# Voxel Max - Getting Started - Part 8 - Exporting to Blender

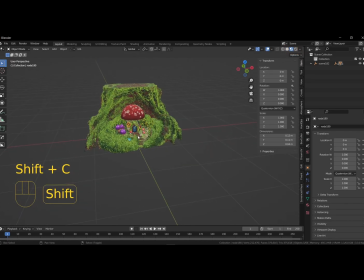[4:19]
Let's add a camera by hitting Shift A, which opens the Add menu.
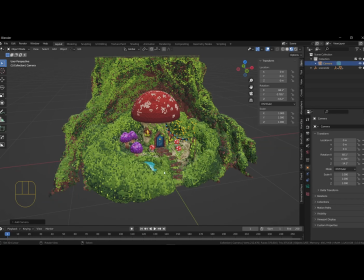[4:24]
Next, let's position our view so we can snap the camera to our point of view. Go to View, Align View, Align Active Camera to View when you have the approximate composition you want.
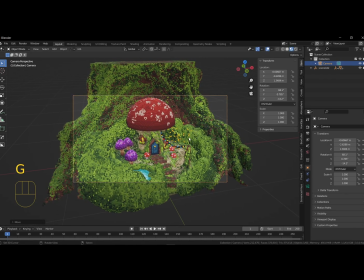[4:38]
By using the G for grabbing and the R key to rotate, we can position the camera better. Next, we change the focal length in the camera settings. By increasing the lens to a higher number, we can make the image more flat.
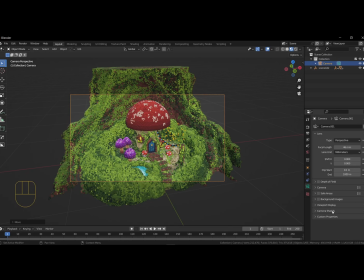[4:55]
Lowering the value will increase the angle. Try it out. Let's set the passepartout to 1 to darken the area around the camera.
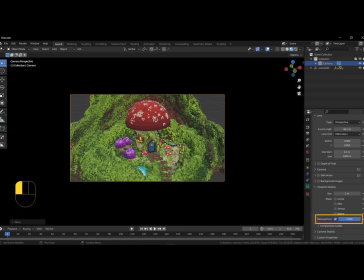[5:03]
This way, we can see the final composition better.
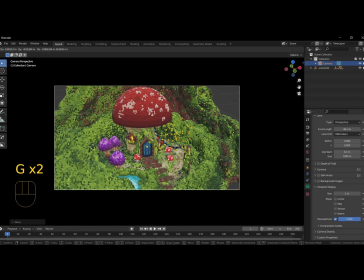[5:07]
Use the G key, followed by pressing the middle mouse button to slide the camera along the view direction. Take some time to adjust the camera and get used to the controls a bit.
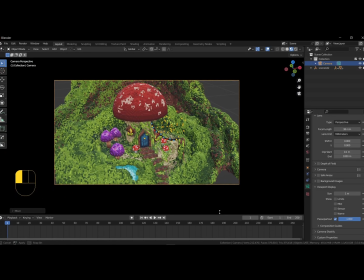[5:21]
Since we're in the layout workspace, we can change the timeline to a 3D view here.
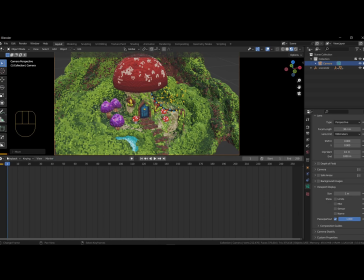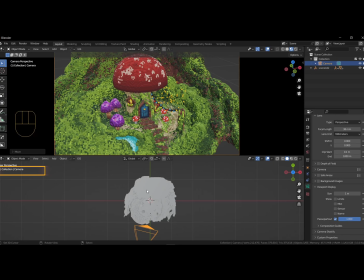[5:32]
Now we have a camera view and a view to place lamps better.
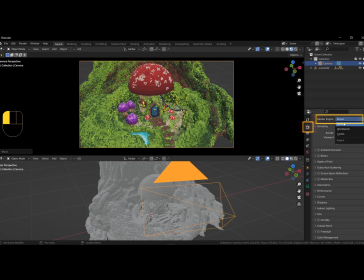[5:40]
Make sure in the render settings that you are using EV Render Engine and switch to rendered view in the top right corner in the 3D viewport.
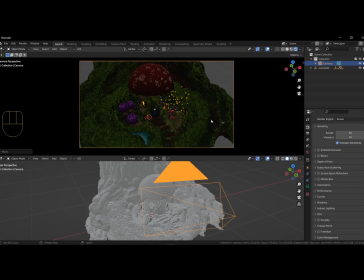[5:49]
Now we see the emission of the window better too.
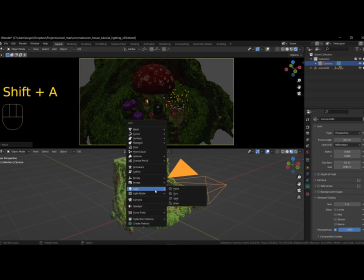[5:55]
Next, we add a light by pressing Shift A and adding a point lamp.
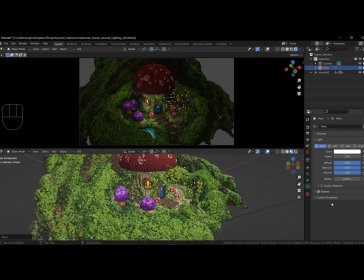[6:05]
Go to the lamp settings and under shadow, enable context shadows. This will improve shadow accuracy from our point of view.
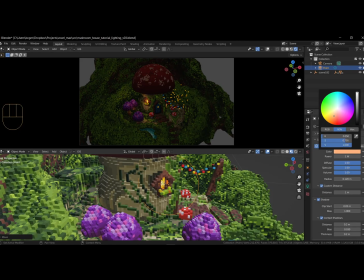[6:15]
Use a lower value of 1 and change the color to match the windows and other warm light sources. I am using a custom distance to limit the contribution of the light source. Changing the radius will soften the shadows as well, creating more diffuse light.
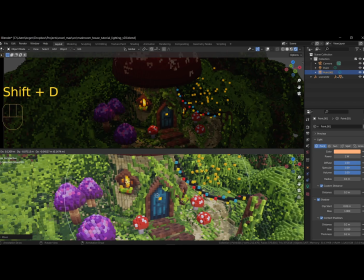[6:39]
Use Shift D to copy the lights to other spots in your scene.
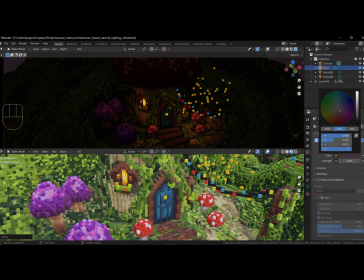[6:46]
Next, change the world settings to a darker purple color to simulate a sky with a setting sun.
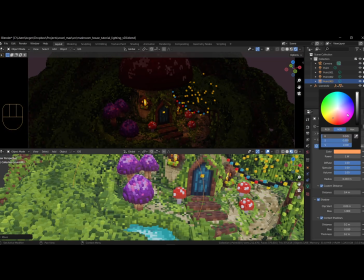[6:52]
For the purple mushrooms, I am adding a pink color. Disable the context shadows so that it affects the geometry even if you place it inside of the object.
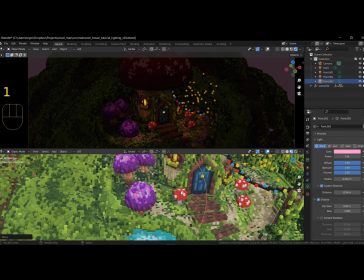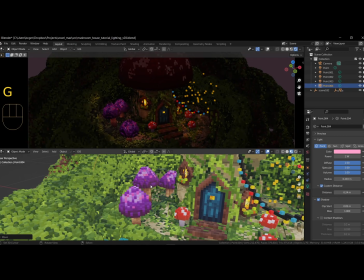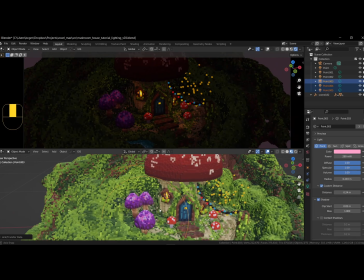[7:14]
Copy one of the lights and set it to blue for our puddle.
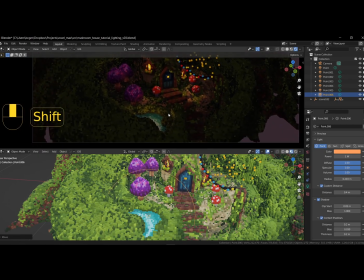[7:20]
At this point, I would suggest to play around with the light settings in your scene.
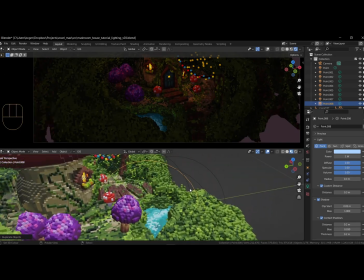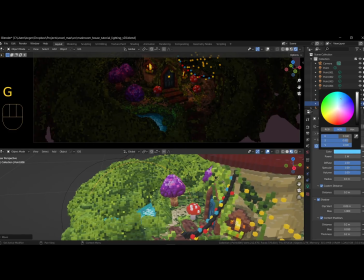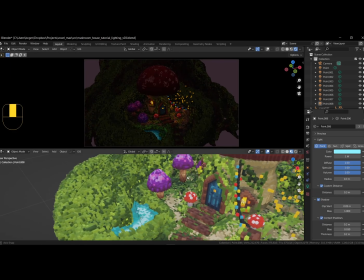[7:45]
I would like to add some fill lights to simulate the sky influence on our scene.
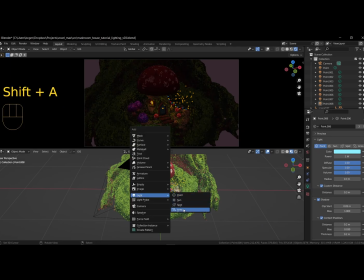[7:49]
Add an area light using Shift A and set the color to something pinkish with a shape set to disc, a size of 2,
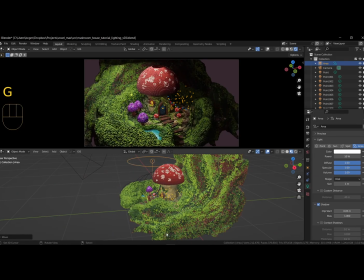[8:01]
and with shadows and context shadows enabled.
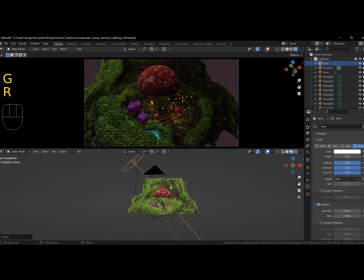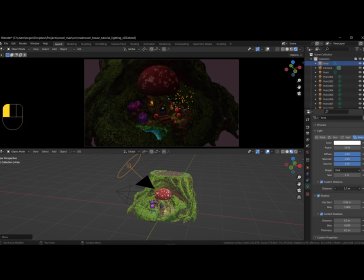[8:16]
I am also using a custom distance for fine-tuning. Take some time to apply these changes before continuing.
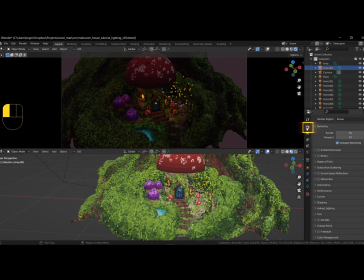[8:39]
Let's turn on post-processing effects. Go to the render settings here and enable bloom and ambient occlusion. I increase the distance to 0.7 meters.
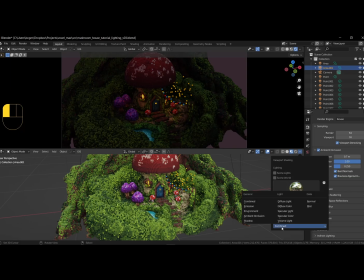[8:54]
Go to the render passes again and switch to ambient occlusion so we can see what happens when changing the parameters.
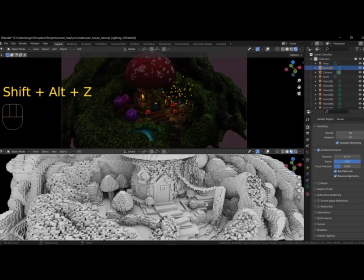[9:01]
Adjust the settings to your liking.
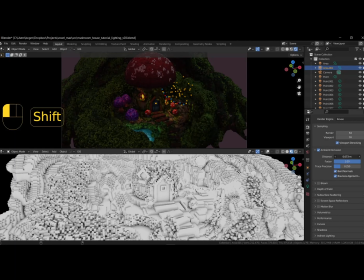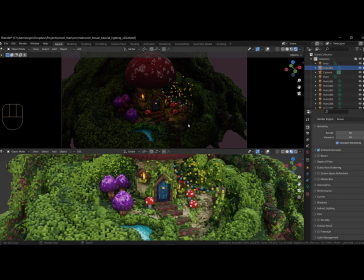[9:11]
Adjust the bloom settings, like lowering the threshold and increasing the intensity and radius.
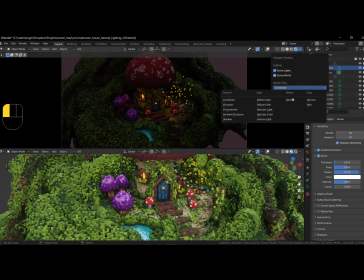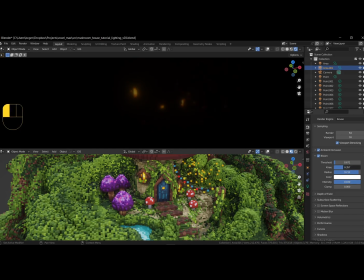Now I'd like to add a sun lamp to create a golden hour's atmosphere.
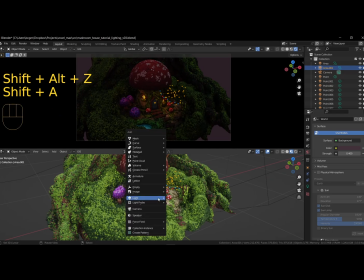[9:45]
To do this, add a sun lamp and angle it by using the R key to rotate.
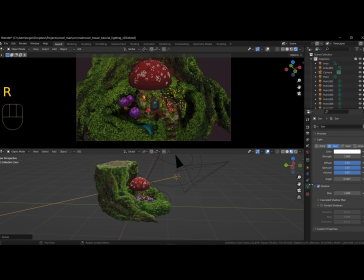[9:53]
Set the angle to 2 degrees with context shadows enabled. You can use a single axis as well by pressing R plus X to rotate on the x-axis only. Add a warm color.
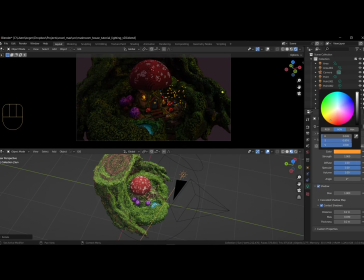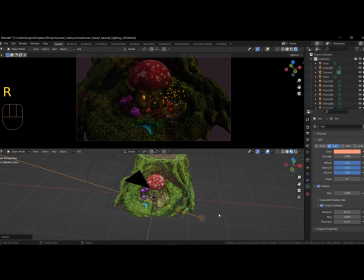[10:24]
Next, we are going to add bounce lighting to our scene using an irradiance volume. This will give our scene a brighter and hopefully more vibrant look. Edit by using Shift A, the Add menu, and go to Light Probe, Irradiance Volume.
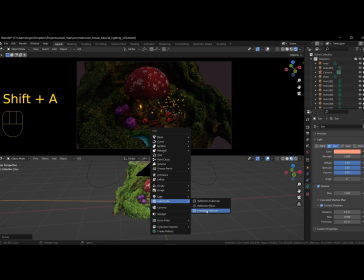[10:43]
Make sure the volume encompasses the scene. In the Irradiance Volume settings, use an intensity of 2 and resolution of 8.
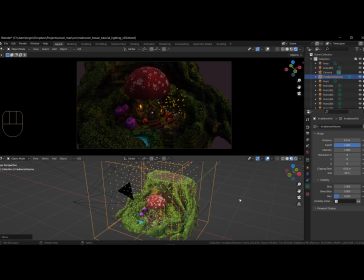Go to the render settings, and under indirect lighting, press the bake indirect lighting button.
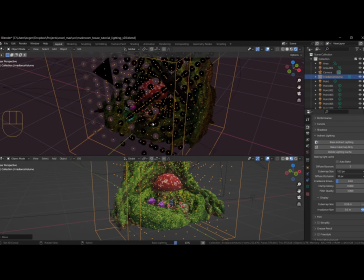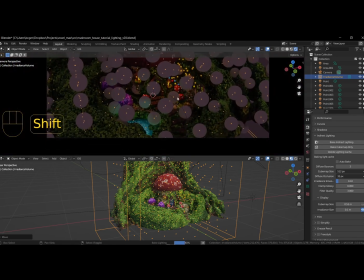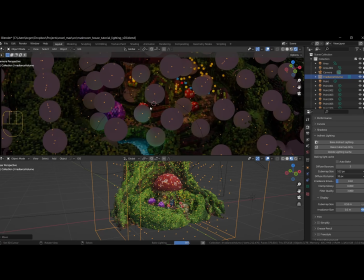[11:31]
If you want to relight your scene, you have to clear the bake and rebake the lighting again. This way, the indirect lighting calculation is accurate again.
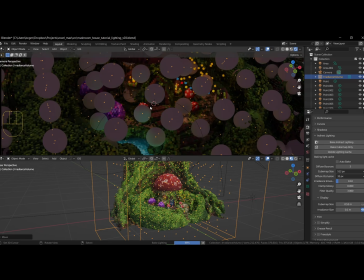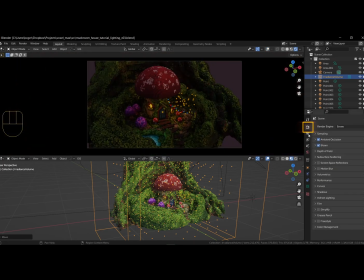[11:51]
For more control over the image, adjust the exposure and gamma settings. We can find this under the color management. Here we can change the look, like medium contrast, and adjust the exposure and gamma sliders.
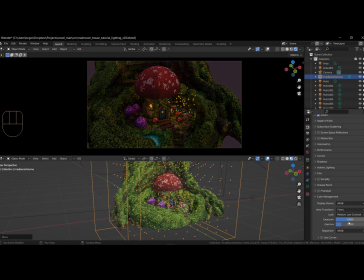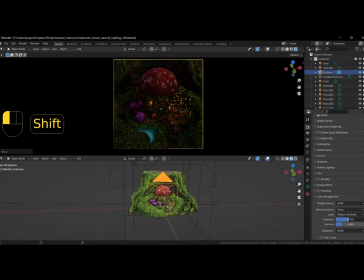[12:14]
To finalize, press F12 or go to the top left corner, Render, Render Image.
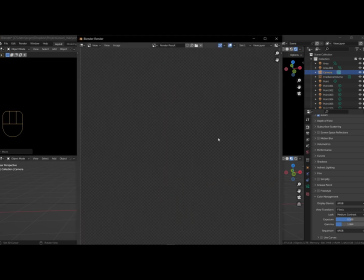[12:22]
You can save the image by going to Image, Save As, and choose the extension, name, and location.